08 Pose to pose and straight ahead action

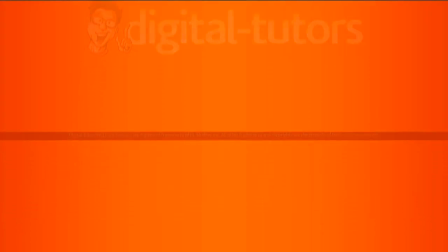0:00 In this lesson, we're going to learn two primary methods of animating, pose-to-pose and straight-ahead action.
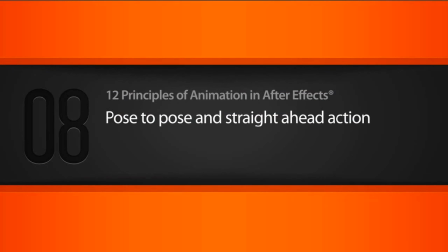0:07 Now, if you're watching this video, I hope you've done a little bit of animation in After Effects.
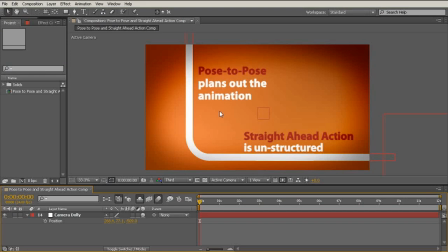0:11 And you've probably encountered both of these methods. And these are both methods of setting down keyframes and creating your animations. However, understanding the strengths and weaknesses of each method will let us know when to use which and how we can use them together to create some amazing animation.
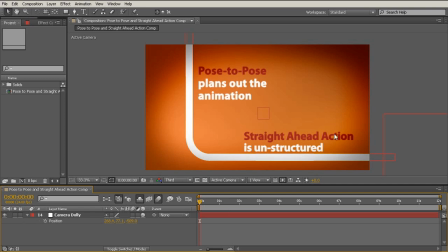0:30 So let's begin animating this with straight ahead action. And this is very simple. We just start at the first frame and begin animating.
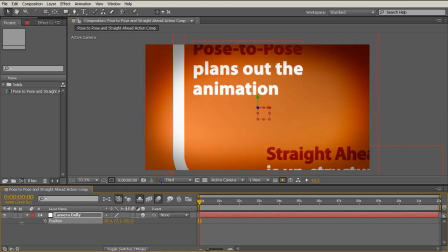0:39 So in this case, we probably want to zoom in a little bit, and I've just opened up the camera dolly and hit the P key.
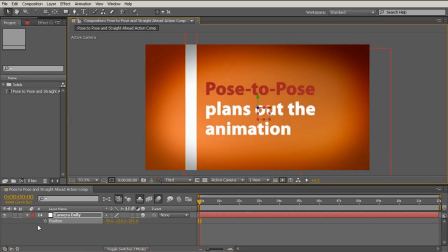0:45 Or you can, of course, drag it in here. So we'll set a keyframe here. This is where we want to start. And I don't know, we want to move forward a second, move down, move to the right a little bit probably.
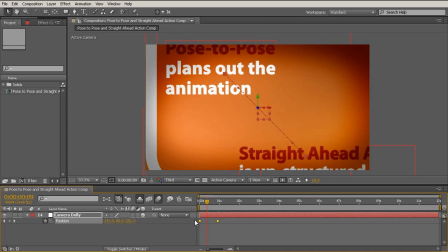0:56 Let's take a look at this. We want a little bit of a hold here. Alright, so pose to pose,
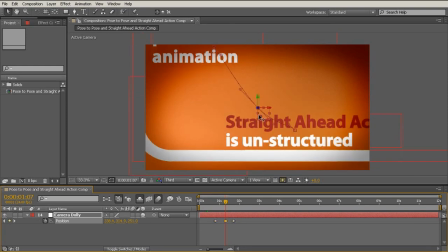1:03 and in the middle of this we want it to actually be down and to the left.
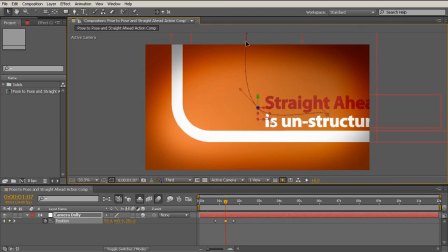1:10 And let's pull these Beziers down as well.
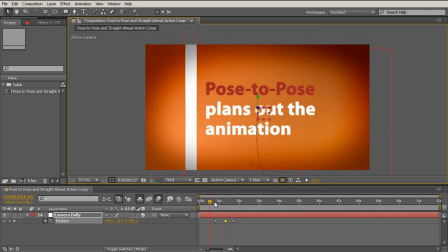1:14 So we have this nice motion where we sort of go down to this next one.
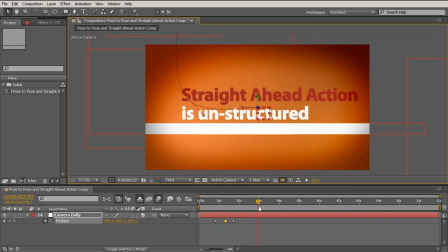1:19 So here again we'll have a little bit of a hold to read our text, probably around 3-4 seconds, and from here let's move to the right, where we encounter this object, and then we want to begin moving down.
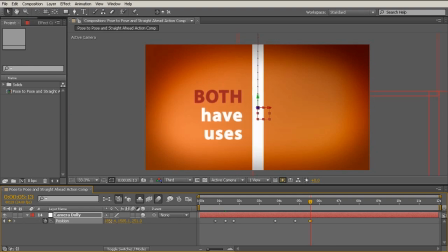1:31 And so as you can see here, straight ahead is great for roughing in animation very quickly and creating sort of a spontaneous feeling to your animation. What it does not do very well is it does not allow you
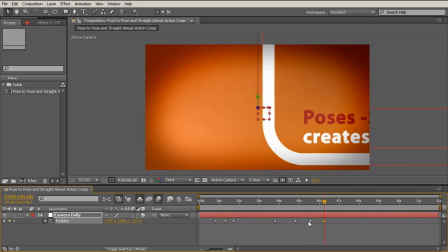1:45 to really plan out your shots or plan out your animation.
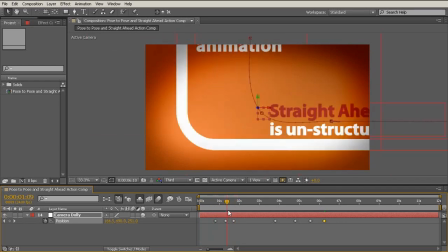1:49 And throughout all of this, we should have been going back and changing our animation and
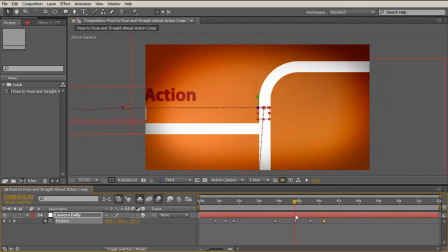1:56 tweaking it and making sure it was the best possible animation.
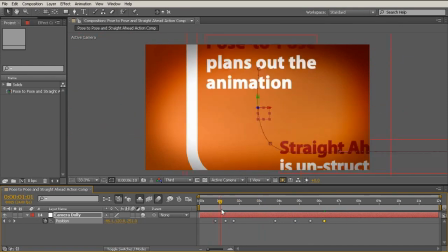2:00 Straight ahead action is all about getting every single second polished before moving on to the next second.
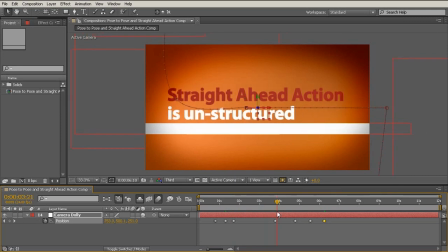2:06 In that way, it has some weaknesses.
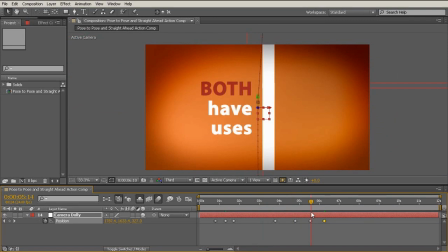2:09 For example, if you polish the first 10 seconds and then it gets cut or it gets changed, all of that polish was for naught, or it was wasted.
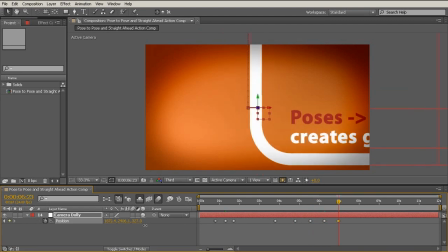2:18 So let's just finish this out. We'll continue moving this down a little bit to coincide with this curve here.
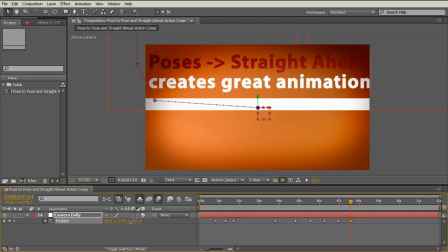2:25 And let's move forward. And let's see, we've got a little bit of a problem. We're too close, so let's zoom out a little bit.
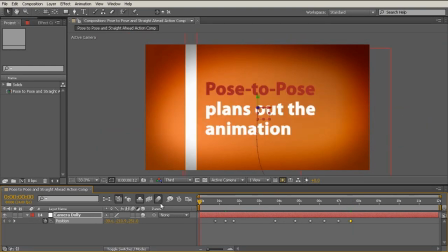2:33 And let's say this will be our last frame. All right, so let's take a look at this.
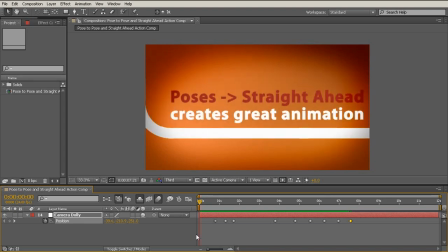2:37 And again, this is off the cuff, very energetic, very sort of random animation.
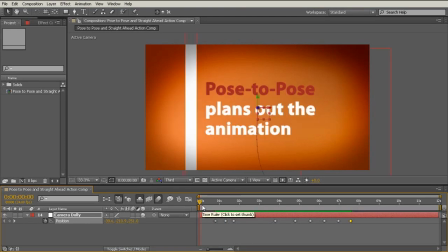2:45 So pose to pose plans out the animation.
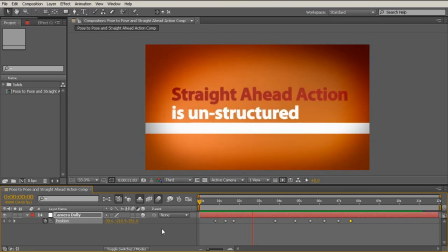2:49 Straight ahead just kind of jumps into it and is unstructured, starts at the beginning, continually tweaking. Both have their uses. However, I prefer a pose to straight ahead technique.
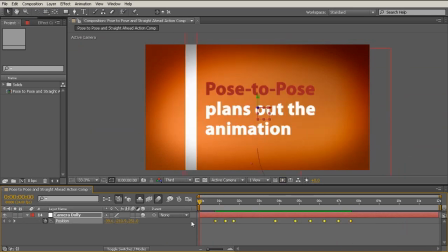3:01 So let's take a look at this with the pose to pose method. So to begin with, we want to sort of analyze our scene.
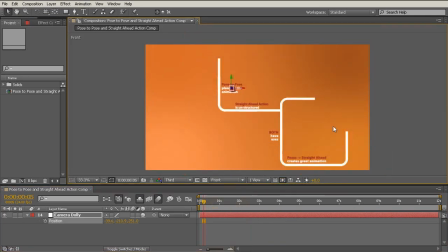3:09 So I'm just going to jump into the front view, or whichever view you have that lets you see everything.
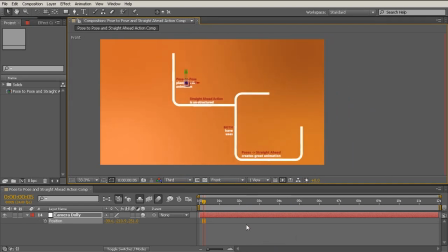3:14 And let's actually plan out our animation like this. I prefer to see if, for this kind of a movement, if we have the entire landscape available, we know we've got 4 beats that we need to get into.
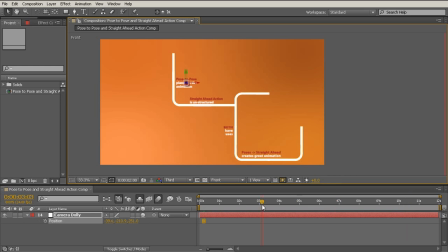3:27 And if we take a look, we've got 12 seconds to work with. So probably around every 3 seconds, we want to be focusing on a piece of text. Starting, if we start directly on the pose to pose, that's 2 seconds or 1.5 seconds. We can stay there. So let's begin by setting that first keyframe.
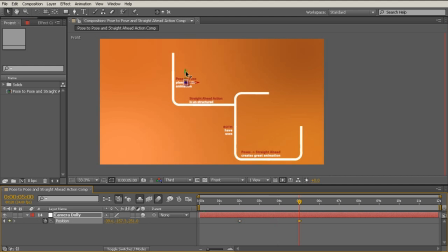3:45 Now, 3 seconds later, we're going to move ahead to straight ahead and or straight ahead action. So let's move our camera here. What we're doing is we're setting the poses, we're setting the primary keyframes of our animation.